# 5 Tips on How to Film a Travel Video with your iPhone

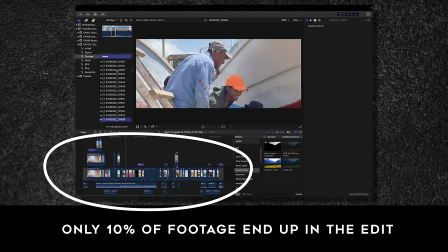306s
Only around 10% of all the videos I shoot when it comes to travel type of videos end up in the edit as I only take out the best portion of the video.
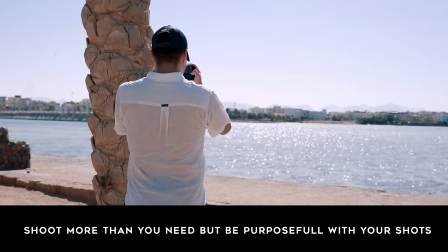315s
As a rule of thumb shoot more than you need but also be purposeful with your shots so that it fits with your edit. This leads me to tip number five which is to shoot to edit. The tendency most beginner filmmakers have is to shoot everything they see without giving much thought.
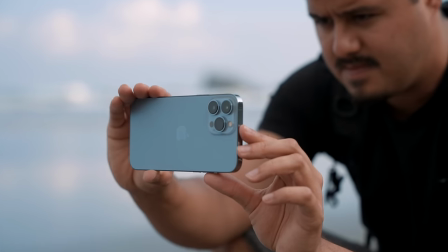331s
Before you start recording your video, think about why you're shooting it and how it fits the overall story that you will be telling when editing the video together. A good idea is to do some pre-planning to have a rough idea of how you want the video to look like.
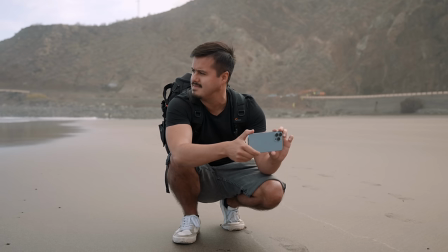345s
How do you want the people to feel when they see your video? And based on that vision you have in your mind, you can start shooting more purposefully. What I like to do is to search for the music beforehand to get a good idea of how the video should feel like.
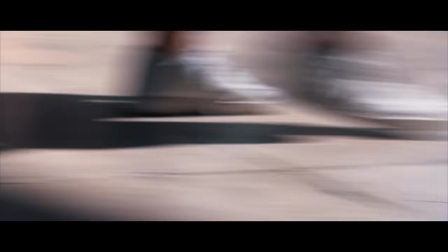360s
Also, when it comes to transitional shots, having the edit in mind is very important. Think about how you should film the next shot to match it with the previous shots. This way, your videos will have a better flow and will make more sense in the edit. So a bonus tip I have for you guys is to try to include a subject in your video.
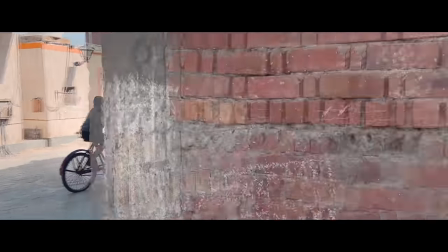378s
This will make your videos more interesting and you can really focus on a subject that is doing something and build a story out of it.
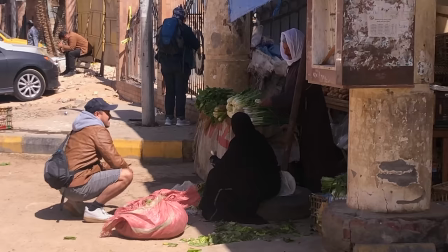386s
Now there could be moments where you're traveling alone so it's a good idea to maybe ask the local people if they would like to be part of the video.
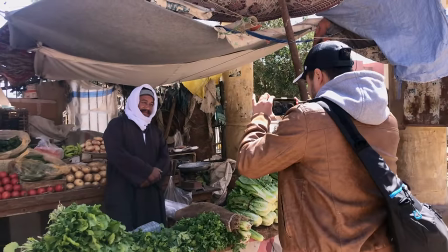394s
You will be surprised that a lot of people would love to be part of your video.
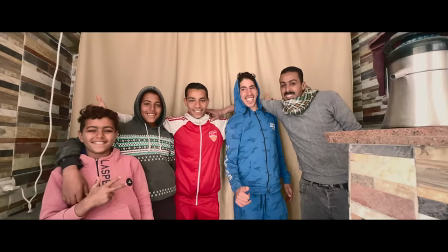397s
I for example love to take portrait video where the subject is standing still looking directly into the camera where I then create a slow moving shot.
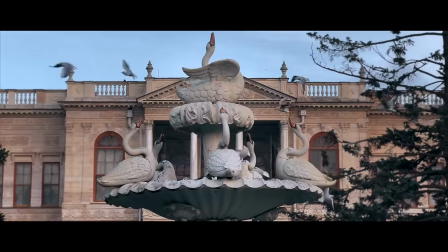406s
But it doesn't only have to be people. What I like to do is also film birds since they're also moving in a scene and creates also a lot of interest.
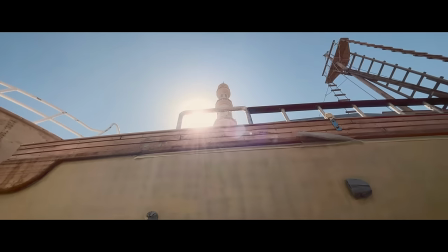415s
Now what's great about filming the local people is that they're always doing something and I usually like to capture those moments as well.
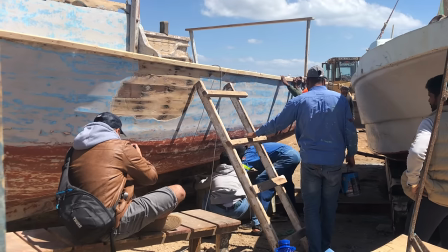423s
So don't be shy. Just go over to them and ask them if you could film them. That's where you will create a whole lot of a better story. So make sure to keep these tips in mind the next time you create a travel video as this will make your life a whole lot easier. Now, if you want to learn more, make sure to check out smartphonefilmmaking.com,
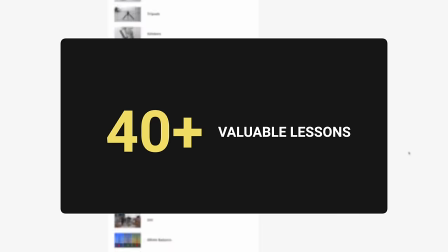439s
which is my epic online course with over 40 plus valuable content and is growing day by day,
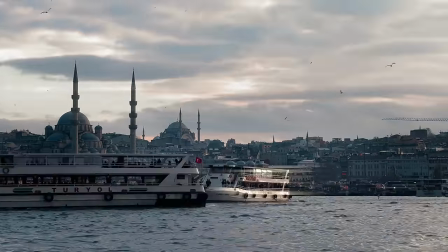445s
where you will learn everything there is to filming high quality videos with your smartphone. So make sure to not miss out. The first 30 people to sign up will receive a 30% discount using the code SF30OFF. So if you want to up your game, make sure to take advantage of this offer and start create your masterpiece right there on your phone. If you have any questions, make sure to let me know. Thank you for watching, and I will see you in the next lesson.